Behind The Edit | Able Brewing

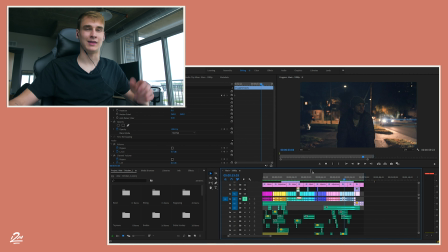12:12 This is something like an anamorphic lens would make. But I decided to add an anamorphic within post. How I did that was, it's right here.
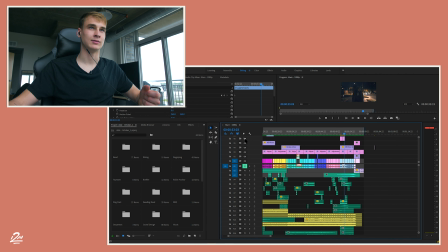12:23 I went and I got, as you can see, disappears, now it's back, as you can see up here.
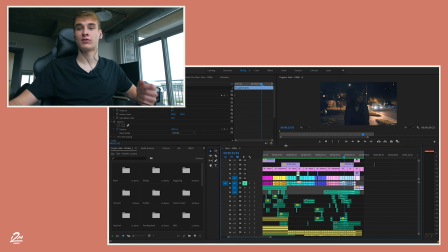12:27 What I did was I went and I got a anamorphic overlay, and I plopped that over there.
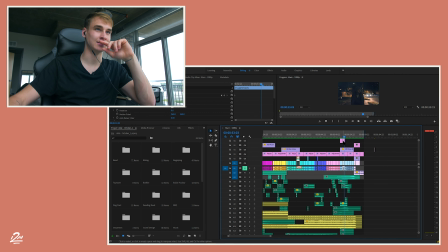12:34 I changed the settings here. We're gonna see that. You're gonna wanna go over to opacity and change the blend mode to screen, and that'll get rid of the background and just make it blend in with the video. And then what I did is I tracked the overall,
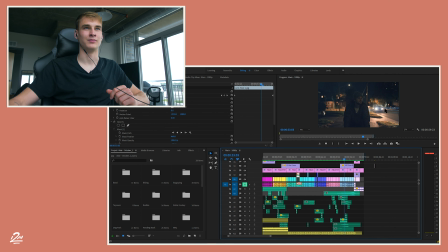12:54 I tracked the flare, or not the flare, the anamorphic over the car lights to give that look. And it just adds that subtleness. You wouldn't even notice it without it, like no one would say anything, but I just wanted that extra detail, So coming into the end of the actual video here,
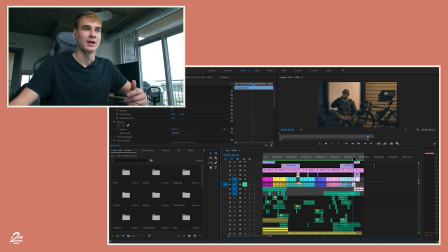13:11 sometimes we like to make the video just come full circle and end it on the clip that it started, especially being we were trying to portray that the song they were playing was also being used within the video. So as you see here, we end with the biking clip, and then it merges into the final shots of the band.
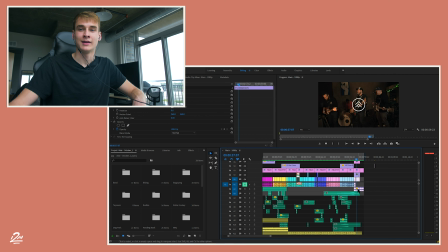13:32 So what I did here was I dragged down the audio that the actual band that I was recording from my camera. It's just in-camera audio. And I faded that in as the music was fading out, so I could get them kind of cheering, or yes, whatever Alan had said there.
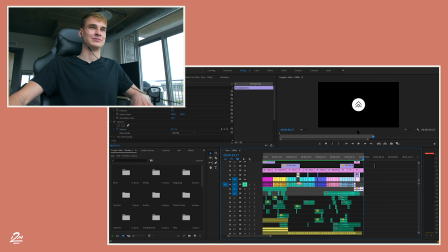13:49 I think he said yes.
Yes.
So yeah, that's all I did there, was I faded in that audio. Just kind of makes it fun, more interesting, and I really enjoyed it. Wow, you guys, this video ended up being a lot longer than I expected, but I hope you enjoyed it.
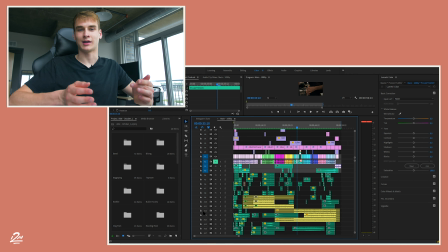14:05 As you can see, there's a lot of hard work that goes into creating videos like this. This is a simple 1-minute video for social media, but there's all these different aspects and these details that go into it.
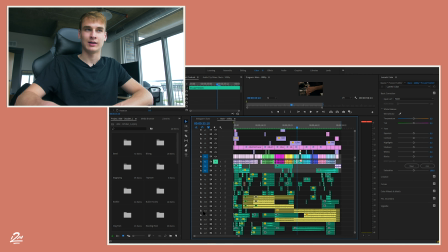14:19 Details that can easily be overlooked and forgotten, and I could have easily gotten away without doing some of those details, right? So yeah, you guys, let me know if you want to see any more of these, if you enjoyed this, and or if you had any questions of anything that I covered in here. So yeah, thank you guys.